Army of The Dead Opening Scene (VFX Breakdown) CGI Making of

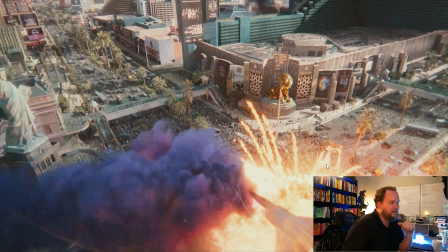(49:07)
And it's either that or you simulate these individually, but still, you can see
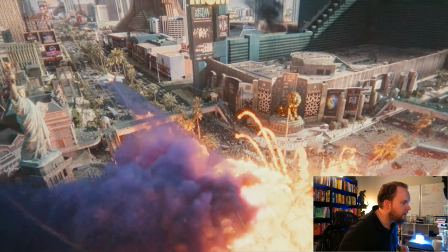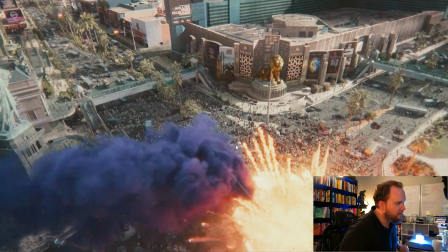(49:22)
like a good example is like these two here. If you just track like that guy there, it shoots up and then just stops.
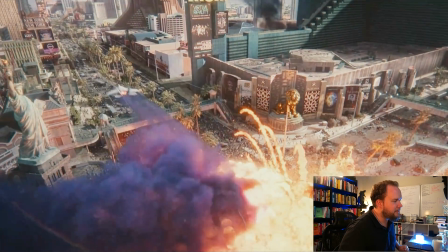(49:29)
And stuff like that, it's kind of distracting because they're subtle, and I think it's important to have them. But the problem is when they're very uniform, like the way these are shooting out, they're just going to stay the same.
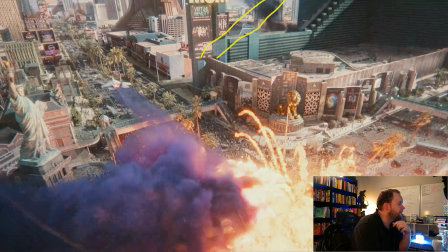(49:46)
So when they stop all of a sudden, it looks really weird. the best way to do stuff like that is to, I mean, if you had like a big explosion, is to have these actually scale down over time.
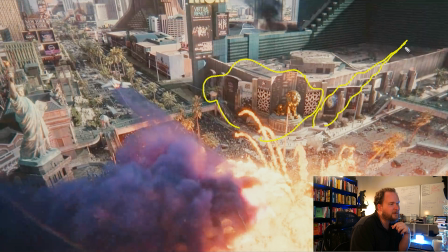(50:01)
So what ends up happening is that over time, the radius that they're, like, let's say you're emitting from a particle or something, the radius goes down over time to the point where it doesn't pick up on it anymore. And while you're doing that, you can also set, so it's based on the age of the emission,
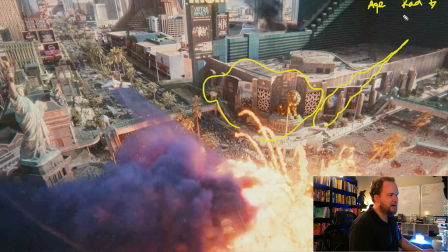(50:20)
you'd have the radius go down, but you also have the density, which is how much fuel or smoke, whatever, that goes down. So eventually there's nothing emitting, but it's more of a gradual thing. But when it abruptly stops, that's the sort of stuff that, like, it's just, you pick up on it.
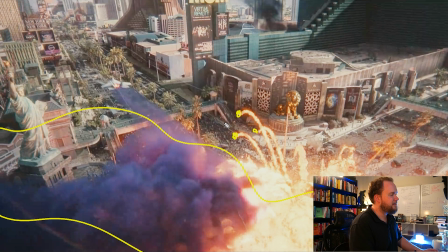(50:36)
Even though you're looking at all of this stuff here, that stuff just kind of ends up being very kind of finicky.
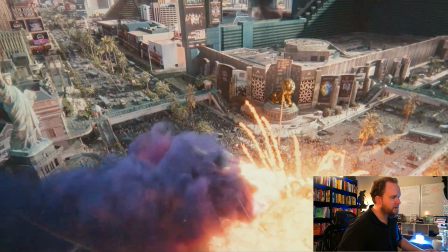(50:42)
So this is good to be aware of that stuff. So yeah, like, I would just have it tapering in the whole time,
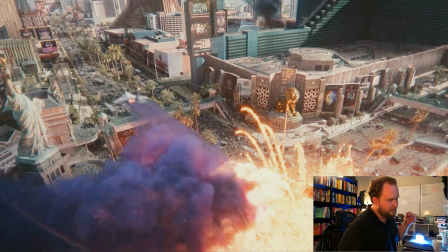(50:49)
and that way eventually it just stops emitting because it becomes too small for the voxel size of the grid itself.
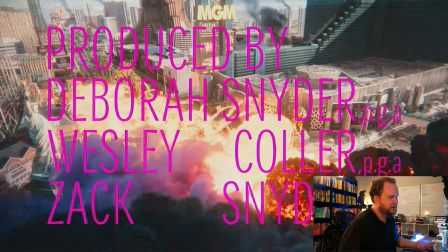(50:55)
But like I said, this stuff here looks beautiful. The saturation, again, is like overkill for what you would see. But I think that's like the reoccurring theme here, is they're kind of being told to up the saturation and everything.
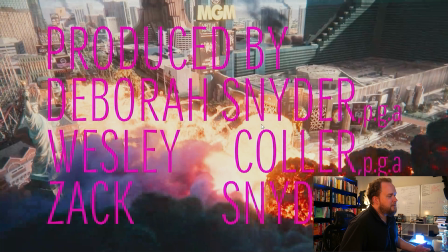(51:11)
But this stuff should be blown out. And because of that, you end up with these pastel colors instead.
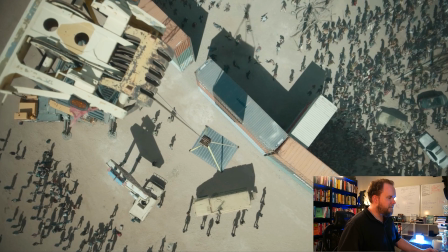(51:17)
So just to talk about a few more things really quick.
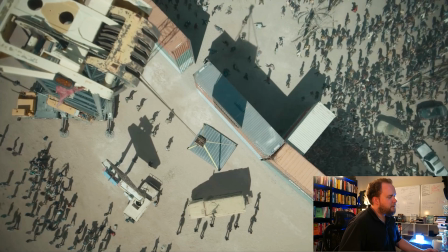(51:20)
I'd assume these are all digital because, like, when you're doing ambitious shots like this, doing some of this isn't a big deal.
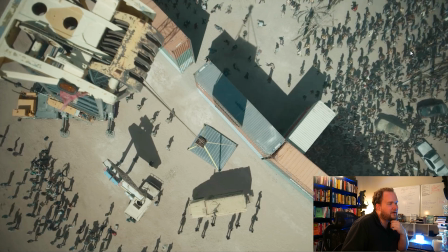(51:29)
But I like it because it tells a story. You got humans on one side, you got zombies on the other, and then there's this one gap here. So they're moving this one piece of machinery over to it.
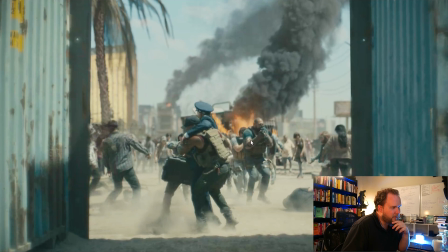(51:40)
So this here again, digital Vegas, people in the foreground. You got fire, smoke, everything to kind of show chaos.
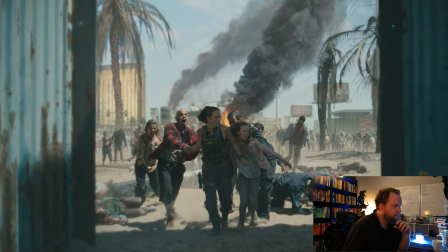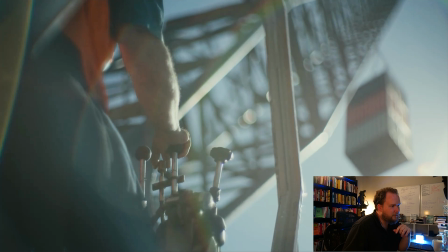(51:57)
I'd assume this dude's on green screen, and that's just all digital. 3D.
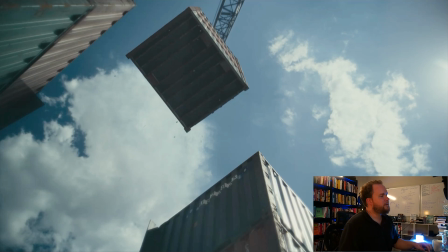(52:03)
And again, something like this, it's not hard to do in 3D, but it's subtle things like having these rocks.
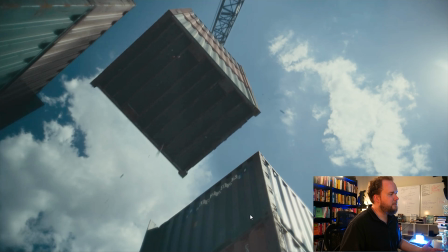(52:10)
I mean, these rocks came from nowhere, right?
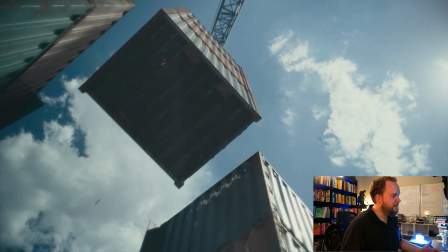(52:12)
I mean, this thing's been dangling in the air for forever, so just suddenly having these rocks dropping down,
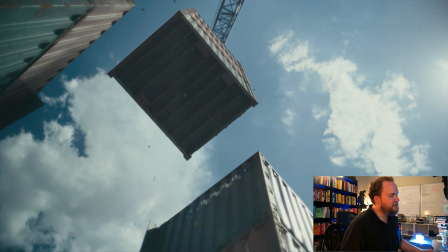(52:19)
you know, ahead of everything, it's just there because these subtle things just help it not feel so 3D.
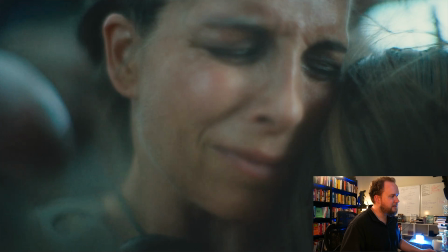(52:25)
Same thing of having the sparks as it kind of hits in place. Little things like that. You know, the dust.
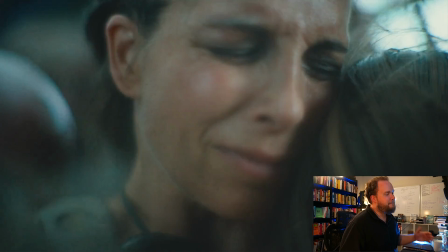(52:31)
Like, why, you know, I mean, maybe you'd have dust, but this is the sort of stuff that is just, it's a touch of realism that really just sells the shot.
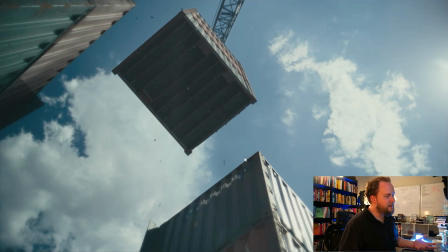(52:40)
Because otherwise you just have a bunch of geometry, it's just hand animated, it has really good lighting and texturing, but it's the subtle little effects that, rather than being like big, ambitious effects like these guys,
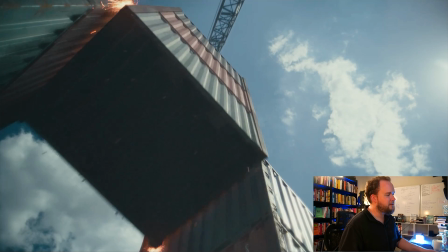(52:53)
is these subtle little things that really help sell that this thing's real, it's interacting with everything.
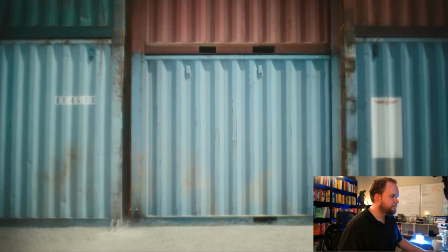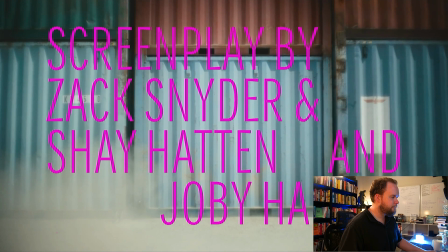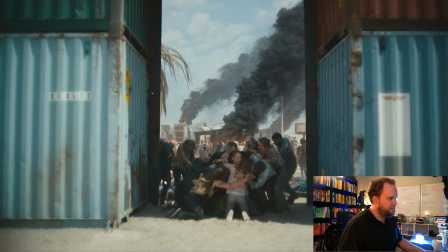(53:08)
So there's some green screen, all CG.